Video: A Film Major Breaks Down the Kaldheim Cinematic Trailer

Welcome to Magic Arcanum. I'm Ryan Gomez. Behind the scenes is Nicole Letson, and we're so glad you're here because it's story time. You might have heard me say before that my college degree is in film. I actually have a Bachelor's of Science in Communication with a major in digital film production and a minor in film history. So while we're waiting for the Strixhaven preview season to really get going, I thought it would be fun to take one more look back at Kaldheim and the set's cinematic trailer through the eyes of a film major. If you haven't seen the Kaldheim cinematic trailer yet, you should probably pause this video and do that, because every piece of media deserves to be enjoyed on its own first so you can form your own impressions. And now, if you're ready, let's break down the Kaldheim cinematic trailer extended cut. Here we go.
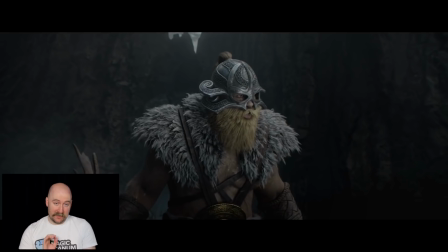[1:03]
Okay, so our opening shot is a medium close-up of this blonde bearded Viking looking guy. It doesn't give us much of the location. We can make out some trees behind him, but I think an establishing shot from a wider vantage point would have helped set the scene here.
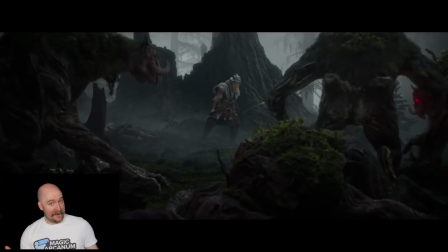[1:22]
We pull back and get to see, yes, we are in a dark and moody forest, and our Viking is being approached by what turns out to be trolls. Mr. Viking doesn't seem too worried.
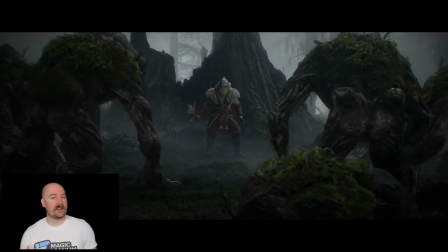[1:35]
In fact, he's like, yeah, come on, let's do this. Let's go to Strixhaven, which is a good way of using very little dialogue to express how things work on the plane. So obviously you and I know this is taking place on Kaldheim, a plane inspired by Norse mythology. But it's important to remember most people watching are probably not enfranchised Magic players. Which means this trailer must communicate where we are, what's happening, and why, all within just a few minutes.
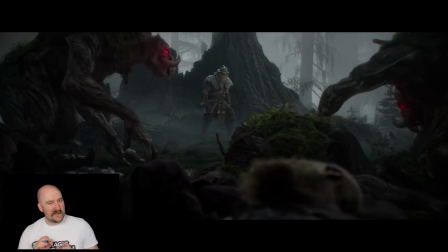[2:06]
Look at the red glowing eyes of the trolls and how they are mostly in shadows, while our Viking is dressed in white and standing in the light. That's a pretty basic but effective way of communicating bad guys and good guys to the audience. Pay attention to how often that happens in this trailer.
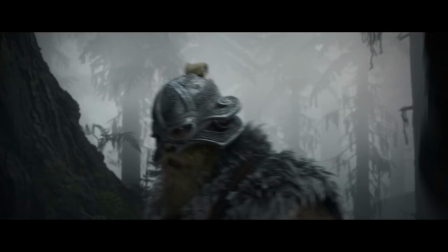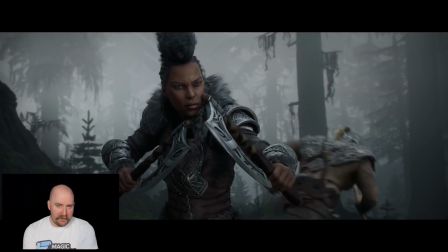[2:33]
Then we get our first bit of real action. There's this purple glow, and then Kaya materializes and starts swinging her axes at the trolls. Kaya is a planeswalker, and her powers include the ability to ghost form herself, which lets her pass through solid objects like walls and doors. She can also use it defensively and allow incoming attacks to pass through her without causing harm. What ghost form cannot do is teleport her. She's not Nightcrawler from the X-Men. She still has to walk or climb or jump to cover any sort of ground, and while she is nimble, being that she's an assassin, I think this trailer takes some liberties with her mobility. Anyway, she tells the Viking to go save the others, which we haven't seen, and he's like, nah man, I'm good, I'm ready to die and go to Strixhaven. But Kaya repeats herself, and then he's like, well, okay, maybe I'll just go die off screen then.
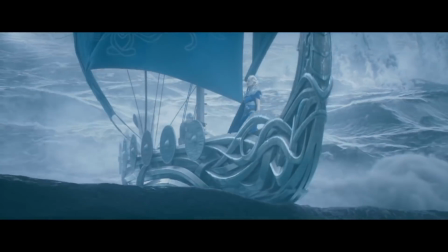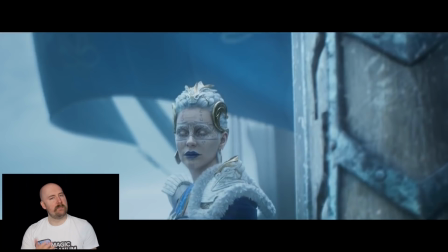[3:37]
Then we get what I would call an unmotivated cut away to a boat in some rough water, which is a good establishing shot, I guess. It then pushes in on Ingaroon eyes, but I don't think it holds here long enough for you to realize what's going on with her eyes.
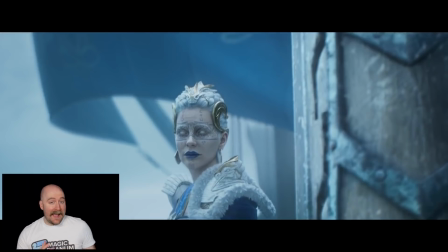[3:55]
Her character design is very busy. There's a lot happening with the hair and the clothing and the face tattoos, all pulling you away from her defining feature, which is her eyes.
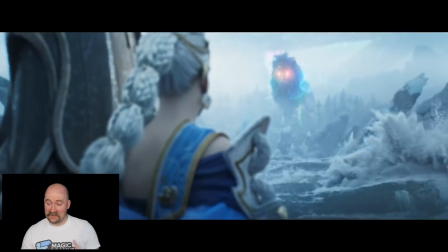[4:06]
We cut away to a wolf with some trees for scale, which tells us this is no ordinary wolf,
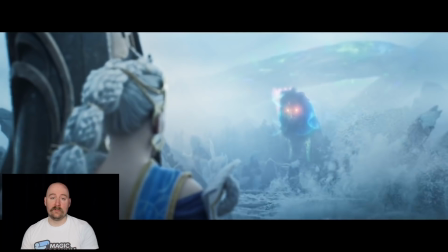[4:12]
and then pull back again and see that Inga is headed right at the wolf, but it's not clear why or what she plans to do when she gets there. She's not holding any weapons, and she doesn't seem to have any other ships there to support her.
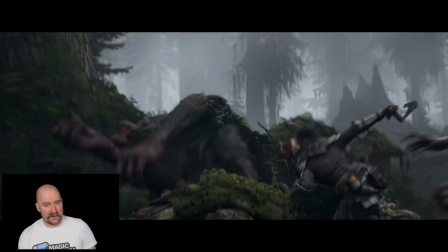[4:29]
The pace starts to really pick up now. We go back to Kaya, flipping around and still fighting those trolls, all in a very closely framed, almost Michael Bay style battle. This does make it feel frantic, but it's also hard to see what's really happening. Obviously, they can't show a lot of blood or gore here in a trailer for a kid's card game, but is Kaya killing these trolls? Or just knocking them out? Is she winning this fight? How badly is she outnumbered?
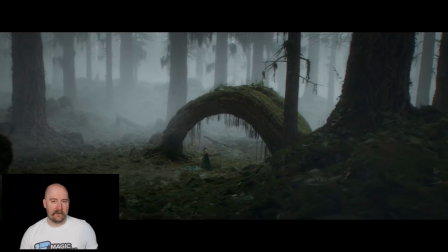[4:59]
Before we can get any sort of answer, we get a really wide shot of a mysterious figure walking through a clearing in the forest.
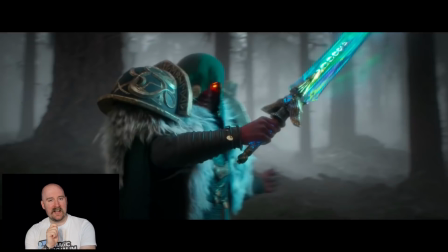[5:07]
We push in for a low angle shot, which kind of breaks continuity a bit because now he's suddenly spinning about with this sword,
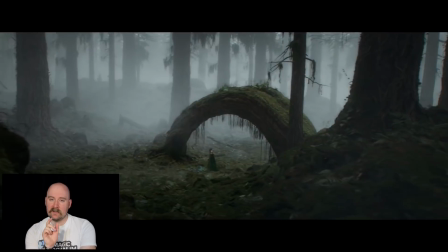[5:15]
which looks cool, but this cut here feels kind of jarring to me.
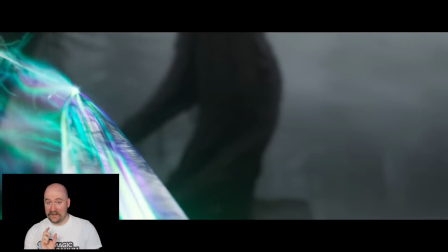[5:20]
It does lead to one of the best shots in the trailer though,
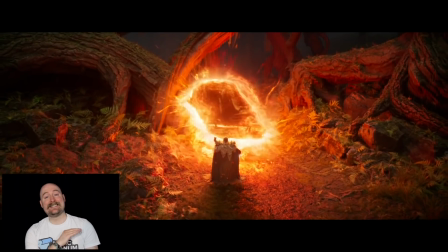[5:23]
as we get a perspective view from the hilt of the sword as it slices through the air and tears the scenery apart. We're about 40 seconds in, and aside from Kaya's little purple fireworks earlier, this is the first real use of magic. To me, that is a mistake. I think if you're trying to get people excited for a magical card game and you're telling a story governed by the use and misuse of magic, you want to get that in as early as possible.
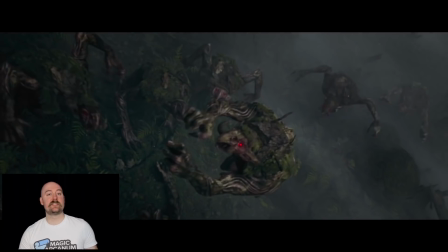[5:54]
Now that the seal is broken, the magic is going to start getting used a bit more aggressively. Kaya does this backflip off a tree and goes ghost form again, which lets her slip through the grasp of one of the trolls.
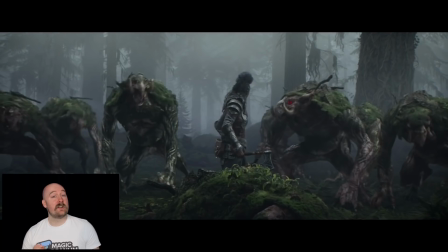[6:09]
Despite fighting these things for a while now, there are still at least 7 right in front of her, and I'm realizing they appear to only have 2 character models. Some trolls have this same collection of tree branches on their back pointing right,
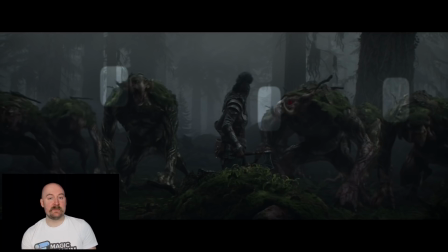[6:23]
and the others have a single smaller branch coming up out of their shoulder here. I'm sure they didn't intend for it to hold up to frame-by-frame examination, but giving these trolls a little bit more variety in size and style would have made them feel more real and threatening.
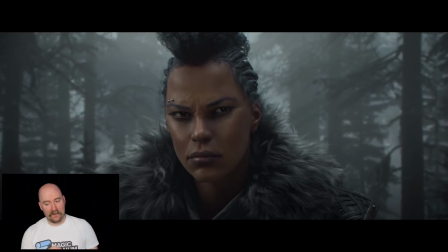[6:43]
For as unimpressed as I am with the trolls, I do want to give credit for this shot of Kaya. Her face displays very clear confusion, and her eyes bounce from target to target. That's a level of detail we don't usually find in animation. Often they let the eyes kind of float rather than lock on to individual objects within the scene.
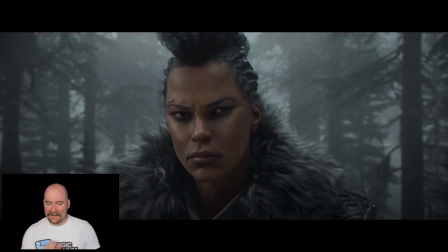[7:04]
The lighting is just a little bit off. The forest seems to be pretty dark, but she's got highlights on the tip of her nose and on the underside of her eyes, even though there shouldn't be any light source down there. That said, it's probably still the most photoreal shot in the entire trailer.
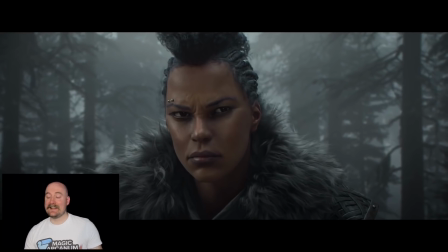[7:21]
Overall, it looks really good and gives us a nice moment with the story's protagonist.
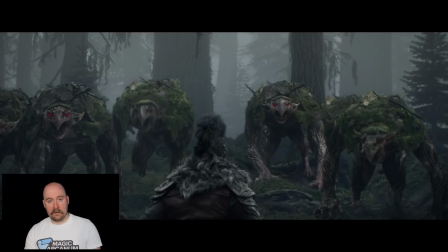[7:26]
And then there's the copy-paste trolls again.
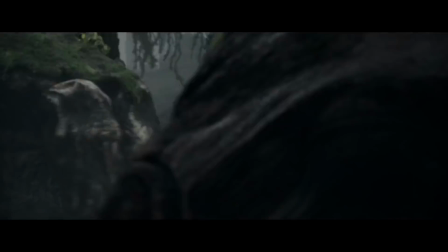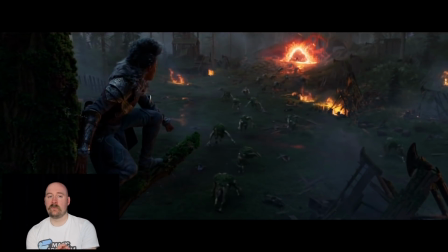[7:36]
So right here, Kaya uses her ghost form for the 3rd time when nothing is threatening her. Are they implying she teleported up this tree? Her power can't actually do that. But it was necessary to get her into that tree quickly, so we can get this wide shot,
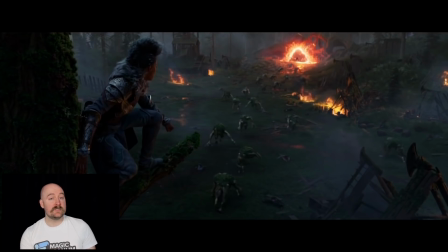[7:52]
which finally connects the mystery man to the trolls and everything else happening in the forest. Now we get to see the trolls run forward into this ripped open magical portal. I count at least 18 trolls in this shot, which really makes me wonder how Kaya survived against them at all.
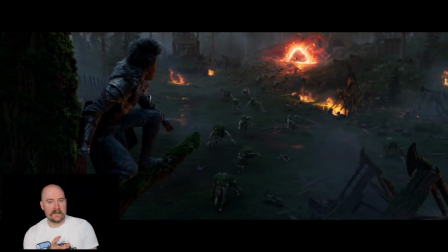[8:10]
We also get to see the ruins of some wooden buildings.